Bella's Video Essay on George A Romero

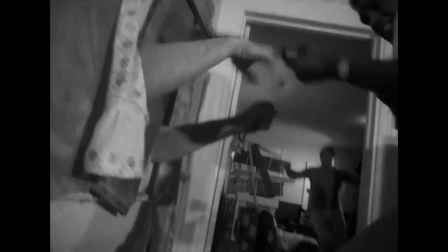(12:20)
Night of the Living Dead was a film to pave the way for terrifying and graphic horror
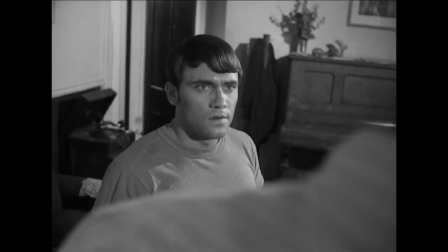(12:25)
films due to the codes used to create a sense of realism for the first time in this genre.
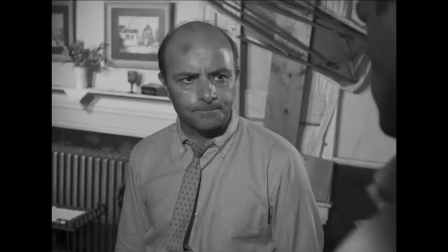(12:30)
Using overly excessive gore and bloodshed through the use of mise-en-scene, as well as camera techniques to create a cinema verite style film.
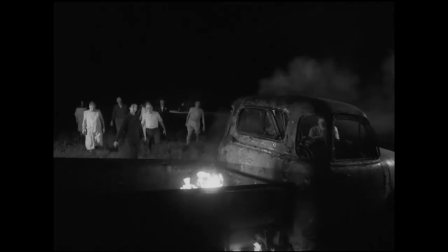(12:38)
Because Romero's realistic and extreme gore style of horror was the first of its kind,
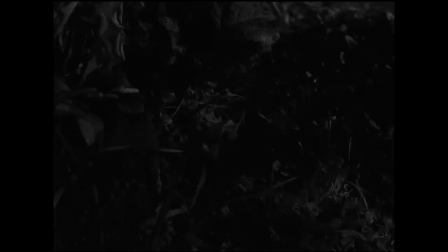(12:43)
it created an entirely new subgenre for horror, splatter film, which has inspired many modern horror films.
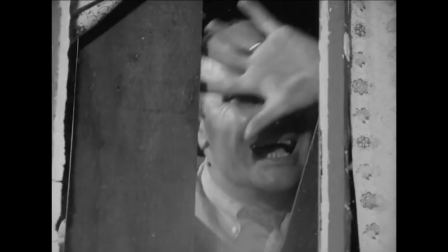(12:50)
One of the sequences in Night of the Living Dead that best shows this is after Tom and Judy burn alive in the vehicle, the ghouls begin to eat their different organs and body parts.
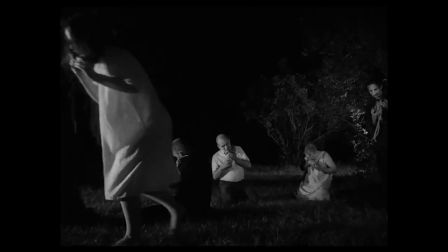(13:00)
A long sequence of various full shots and close-ups depict the ghouls eating the organs and body parts,
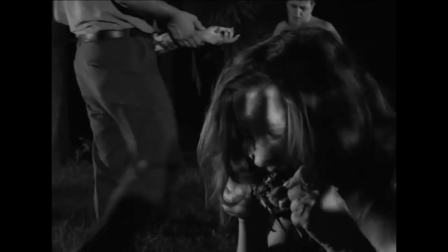(13:06)
with diegetic sounds of the ghouls whimpering, growling, and devouring Tom and Judy, constructing quite a disturbing scene.
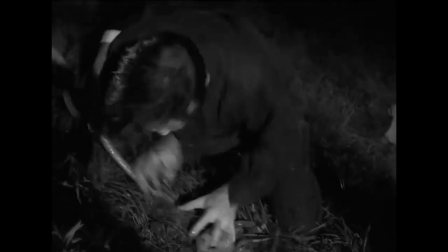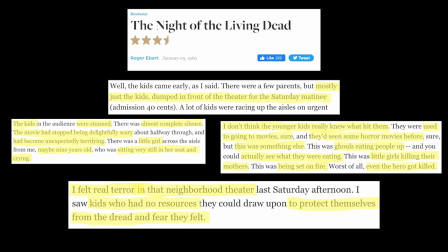(13:19)
Leaving many viewers squeamish and frightened due to the realism.
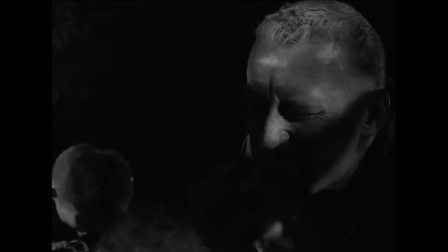(13:24)
Additionally, the non-diegetic sound also adds to the distressing sequence as deep bass with reverb mimics the sound of a heartbeat,
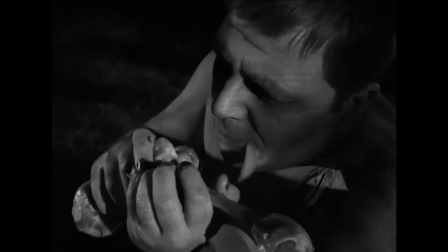(13:32)
creating a very ominous feel and attempts to evoke feelings of anxiety within the audience.
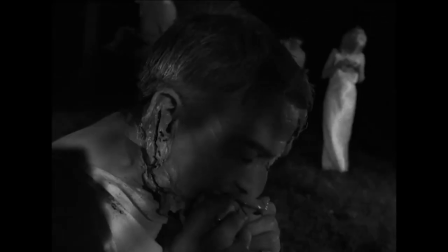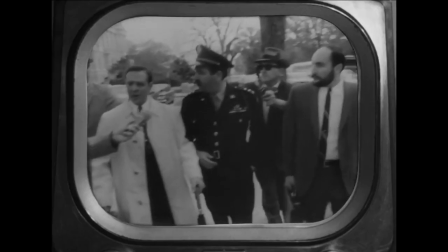(13:43)
Ultimately, Romero is greatly inspired by the zeitgeist of the 60s in the USA.
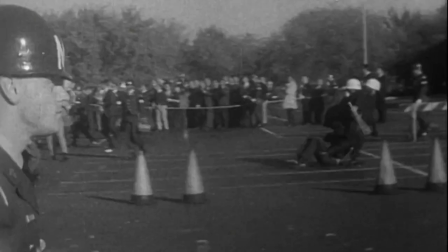(13:49)
Although it was a period of social, cultural, and political instability and chaos,
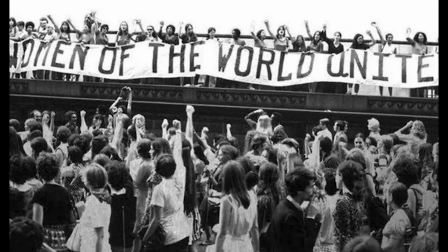(13:54)
it also demonstrated how people can come together to achieve a greater good.
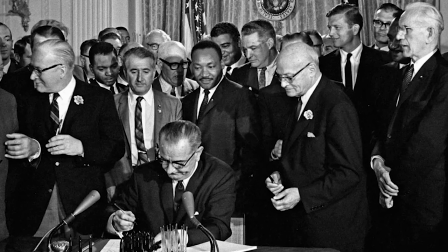(13:58)
Overall, suggesting we can work together as one and progress forwards within society.
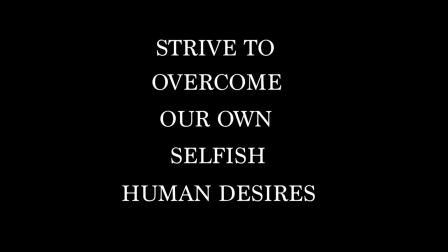(14:04)
However, we must first strive to overcome our own selfish human desires, keeping us from doing so, as together is how we will survive.